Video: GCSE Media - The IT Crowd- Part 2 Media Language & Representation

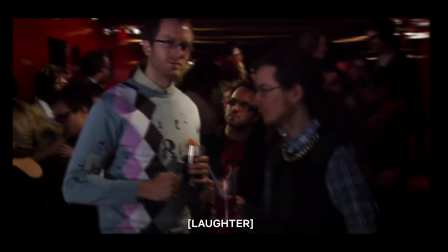When Moss gets into the club,
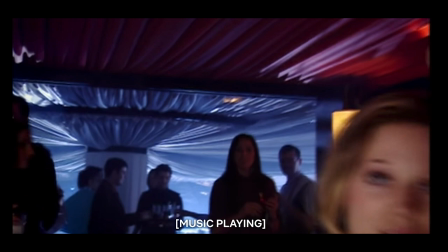we get the quite dramatic music and we get the shots of the countdown winners or the geeks drinking and looking popular. We get lots of wide shots showing them with lots of friends in their shots, showing them as being very popular. We see people smiling and talking to them, which again adds to their representation of being very successful. We see lots of women, very beautiful women, walking around the shots. It's very conventional sexualized images of women for the most part, but it also adds to the representation of the men and the countdown winners seeming very attractive to people. This scene is filmed through a point of view shot, which means that we are literally seeing through Moss's eyes.
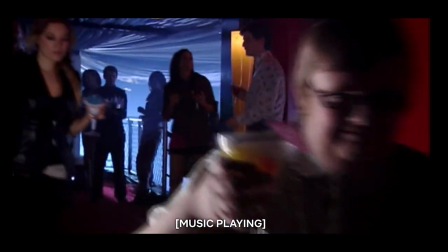It's a handheld camera shot tracking through the bar. And this handheld camera shot helps us to feel as though we are Moss. It puts us in his shoes. So it's engaging the audience by making us feel connected to him and seeing the club through his eyes.
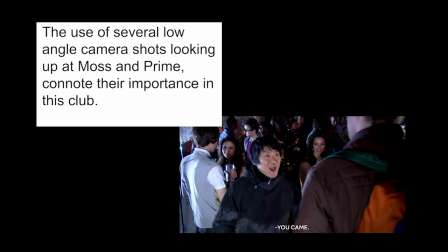Again, we get lots of low angle camera shots here of Moss and Prime,
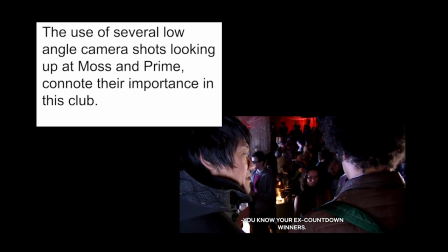which adds to their representation of being important in this environment. It makes them seem very powerful.
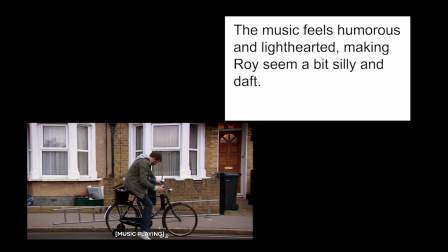The music in the next scene has quite a comical tone to it, feels quite silly, like physical humour,
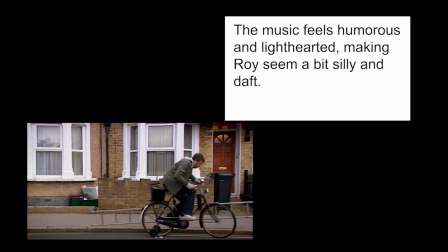and that adds to the representation of Roy being quite silly and stupid and immature as well.
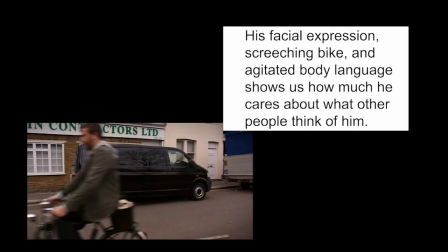We see him see Alistair and his reaction, the screech of the bikes,
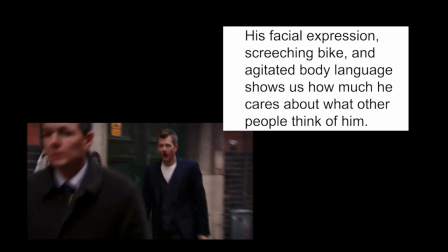the look of horror on his face as it dawns on him that Alistair has seen him,
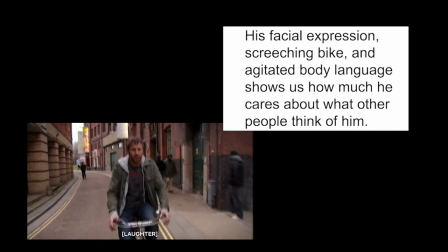shows us that he really cares about what other people think.
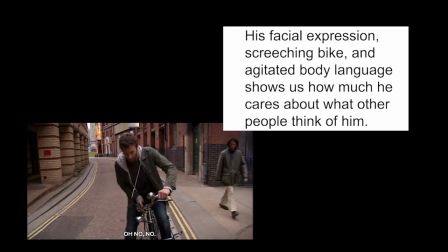He's very concerned about the image that he has, to other people, and that he's so worried that it's going to, drive him crazy trying to correct Alistair's image of him.
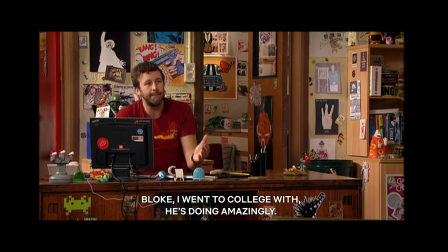He refers to Alistair's girlfriend as a creature, so he says that creature that he was with. Now, admittedly, he's trying to say it in a positive, flattering way, so he means it as a compliment. But the fact that he's referring to this woman as a creature kind of does suggest that he doesn't see her as human. It dehumanizes her. So it kind of suggests she's like an object to be ogled. So again, representing him as being quite misogynistic.
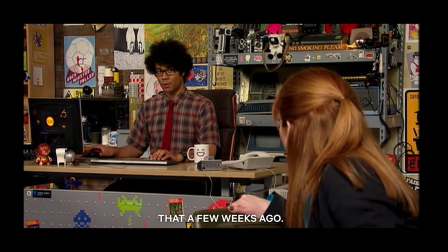Moss and Jen discuss the super secret meetings that they are concerned might be going on upstairs,
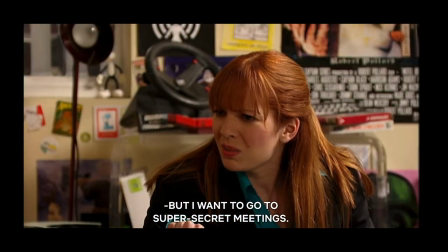and the use of that phrase is quite childlike and immature as well, so perhaps suggesting that they are quite childlike and immature.
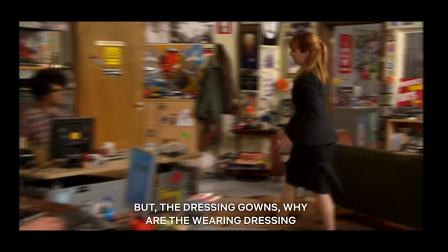The fact that Roy immediately suggests that orgies are the most likely thing to be happening in these meetings suggests that, again, he's quite the kind of single bachelor, that his mind goes straight to sex, that kind of gives you a hint as to the type of man he is portrayed to be. The fact that Moss suggests that it might be rewards like massages for people who've performed really well at work is quite sweet but quite naive,
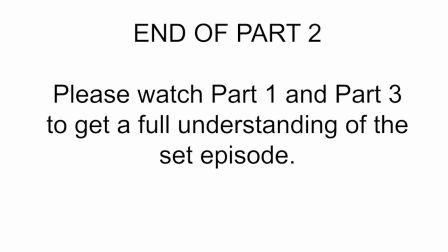that he thinks that's the way it might work. Okay, so that was my part 2 guide to the IT crowd. Please make sure that you check out part 1 and part 3 as well.